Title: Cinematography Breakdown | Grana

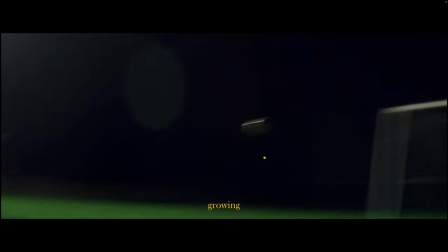16:16 not super shaky he nailed that shot right into the corner there which was awesome
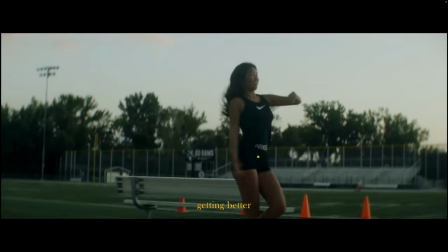16:22 and again another rickshaw dolly push in right over here um handheld until and we're on a tripod
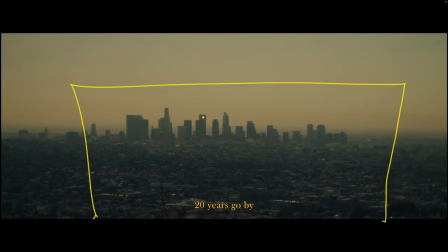16:28 on the top of a mountain down in la we just took a day off and we shot that plate of the city and it was kind of nice it was a nice foggy plate smoky that day which was kind of fun next thing you know we're at the crypto.com
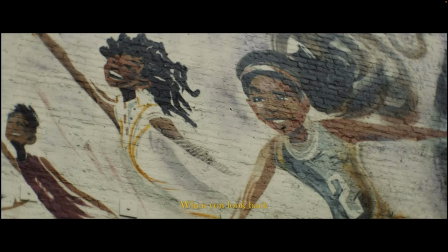16:42 arena the mural's right over here and there is the mural it's getting finished painting it was about one week two week process can't remember
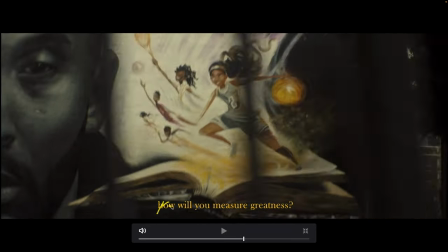16:48 but it was fun We just got to hang out in chairs in this parking lot and just watch Odith and everyone paint.
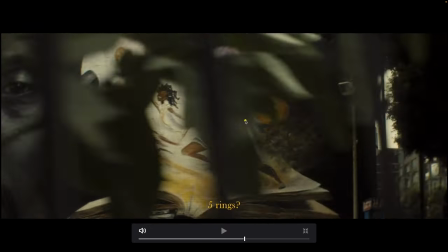16:54 Yeah, it was nice. More shots. This was, we just put the camera on a piece of paper and created like a little slider on the table.
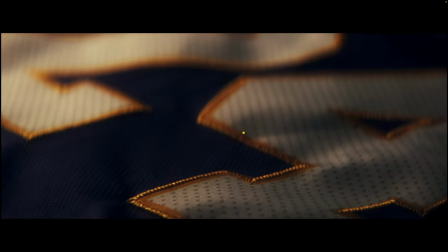17:03 Nothing super fancy there. And more diopter shots up close. Shot some shots around town.
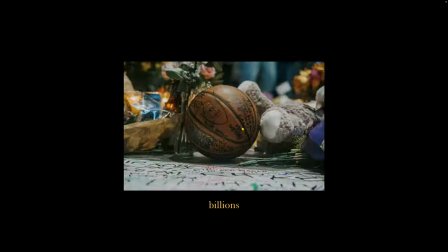17:10 Here we go. Found footage. Story blocks and story blocks.
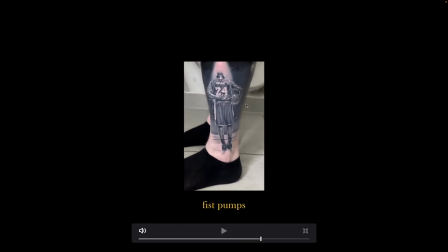17:15 iPhone shot in our studio. hit up tattoo artists to get pictures and Footage from our producer Warren at a game
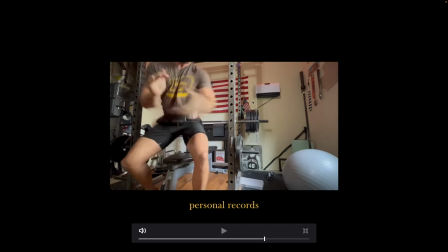17:24 And this was our homie from way back in the day He just sent us this video because we needed something victorious looking so reaching a max
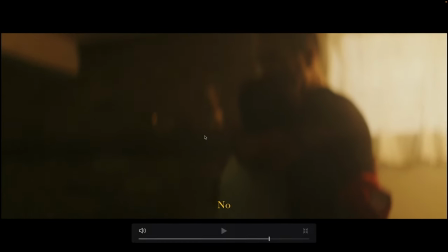17:31 Same setup as before on this stuff a little bit hazy in the room, but not super noticeable Looks like we dialed down the Nova for the green room tone down a little bit here
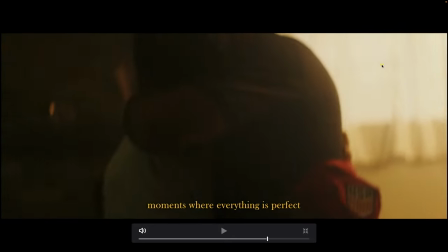17:40 And then we just have this really warm glow That's the window that the 300 X's were coming through and
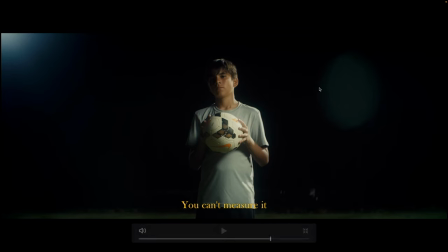17:45 then I think that was it simple as that just a little kiss on the back there these hero shots were just one foot by four foot soft box again on them super portable that was kind of like our light that we would just run around with if we needed a little kiss of
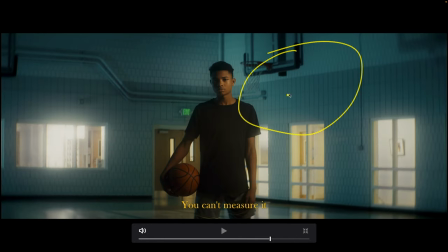17:59 light somewhere wasn't as like soft as just a regular light dome because we could turn it you know if we turn it this way then it's going to have more wrap around the face this way versus if we turned it this way then it would have less wrap and a little bit more of a dramatic lighting so that's why we chose to have this one up on a combo stand basically ready to roll around and not just your traditional
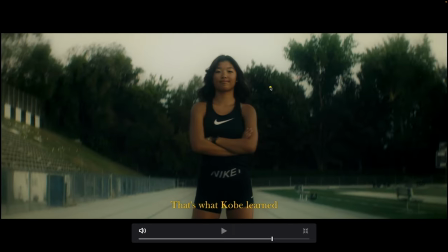18:18 light dome so we could choose how soft we wanted the source by just turning it and next we just have some outside shots right here with
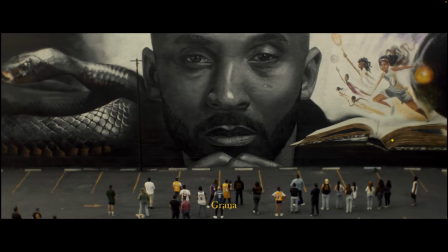18:26 a little five-in-one reflector just bouncing a little extra level on the face there and from the apartment across the street again and final shot on the tripod so yeah that's a quick technical run-through of how we shot the film if you like that style of breakdown where we just run through the final piece super fast and i'll just talk about it let me know in the comments below and if you have any questions or anything, feel free to reach out through various forms of internet and social media or put it in the comments below and I will get back to you as soon as I can and we can learn and grow as filmmakers together. So, thanks for watching and until next time.